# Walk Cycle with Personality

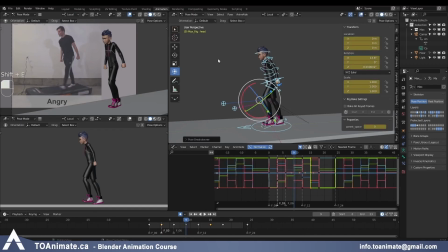[24:56]
So I'm gonna Shift E 50 at first. I'm going to press M to get my marker. I'm also gonna mark 15 and 18. And now because it's the up pose, the cog has to be in the highest position.
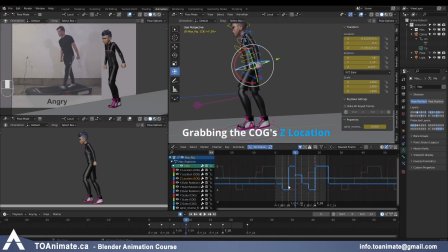[25:11]
So I'm gonna grab frame 9, GY, and bring it up. And again, I don't wanna start stretching the foot, so it's just gonna be a little bit higher than the stride position. And this heel peeling off the ground is helping us a little bit, and you can see that his foot is peeling off the ground as well.
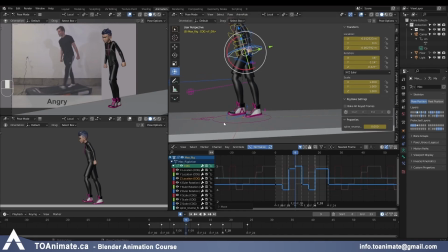[25:31]
Now the front foot, it's not very high up off the ground, and the toes are already starting to rotate upwards.
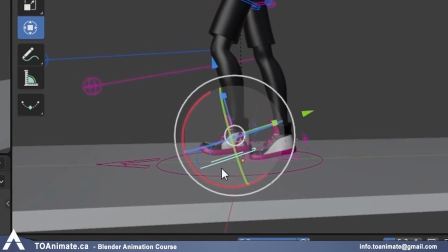[25:39]
So I'm gonna get rid of this rotation on the foot, the X rotation,
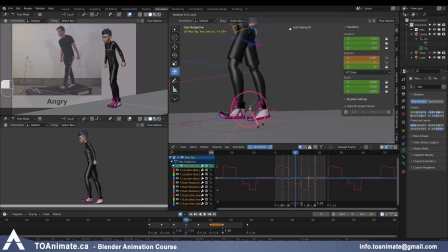[25:46]
and the toe rotation is gone. I'm just gonna reduce this X rotation on the heel and then bring the foot lower. Just making sure here that it's not touching the ground, and I'm gonna also bring it closer to that front position because it's kicking forward pretty fast.
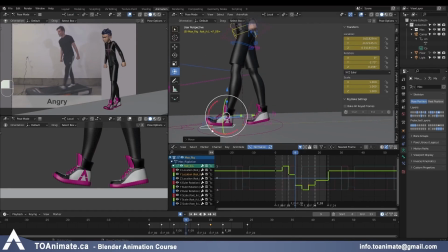[26:05]
And because the foot is going forward more than 50%,
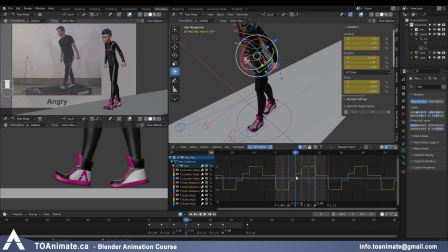[26:08]
I'm also going to grab the rotation on the pelvis and bring it forward some. And this is where you start getting those eases into your animation.
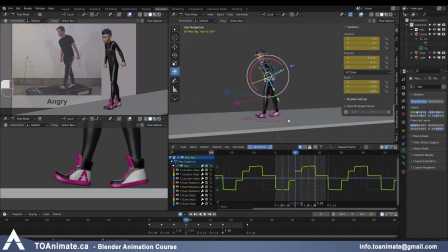[26:20]
Okay, the up position is the fastest one to do just because you already have all the other information there. And so I'm going to select everything, key it, and I'm just gonna paste it onto frame 21.
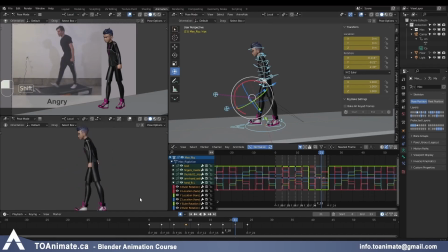[26:32]
And now we should have all the rough animation in there. And when we play it, it should already look pretty good, hopefully.
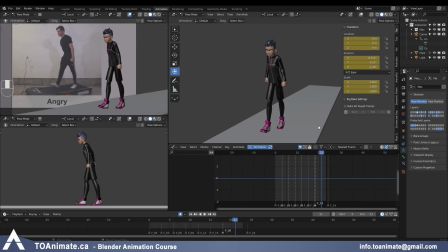[26:39]
Let me get rid of the controller so we can see better. And get the front view here and press play. So there's a little bit of a hiccup with the whole upper body going up and down or back and forth like this.
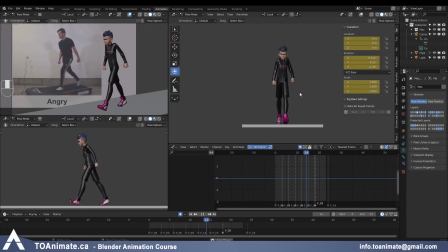[26:54]
And also the side to side motion seems to be a little bit too much, also on the feet going too far away from the center of the body. So those are the things I'm gonna fix right now. So grabbing the X location axis,
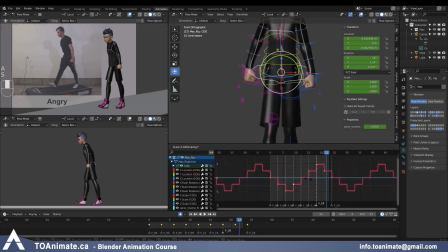[27:08]
grabbing everything, and SY to scale it towards the center, make it less.
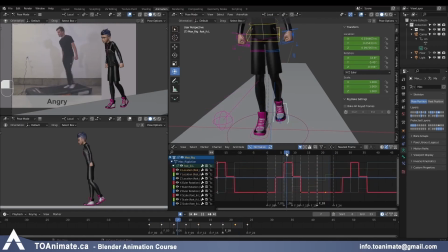[27:16]
I'm gonna grab the X on the feet, and I'm also going to shrink that.
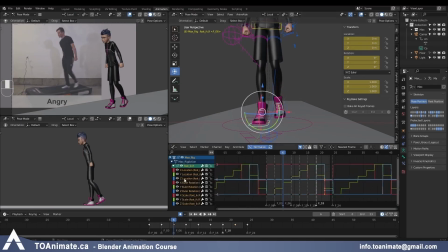[27:27]
And you know, these things, you can copy the exact values from one foot to the other if you want to, but I feel like it's okay if it's just a little bit different because, you know, again, it's a personality walk.
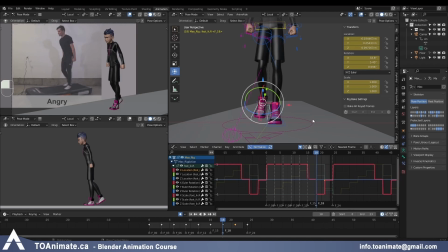[27:40]
This doesn't really affect the forward and backward motion on the treadmill, so why not make it a little bit different, right? You don't have to have exact values. So I'm just gonna eyeball this. And then let's see what's happening to this rotation.
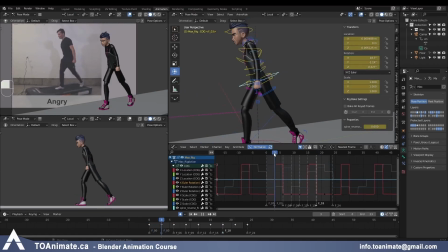[27:57]
Oh yeah, okay, so we have the body rotate forward on the down position, but then it snaps back because we already had these keys here before. So what I'm actually going to do, on the up pose, I'm going to bring the torso a little bit up,
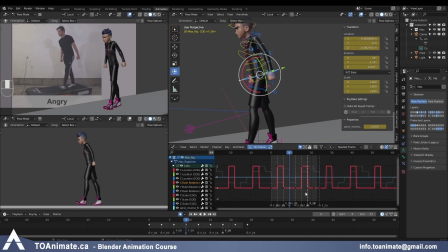[28:13]
the rotation, just like we did on the robot, and I'm gonna grab both frames 9 and frames 21 and bring the torso up a little. Maybe I'm going to reduce the down rotation a little bit as well, so it's not so prominent.
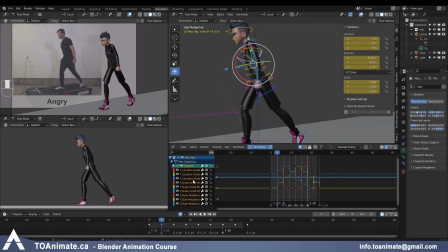[28:33]
And we might have the same issue here on the torso. Let's see. Yep, so do the same exact thing. And probably the head and neck as well, so I'm just gonna quickly do that.
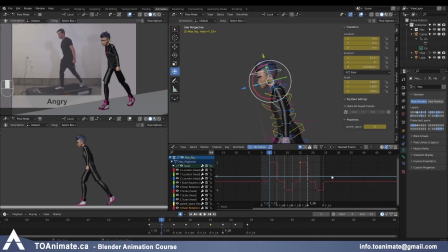[28:53]
So for the down rotation, I'm leaving the value bigger than the up rotation, and that's just to not make it super equal and add a little bit of interest to the animation. Okay, let's play it now again.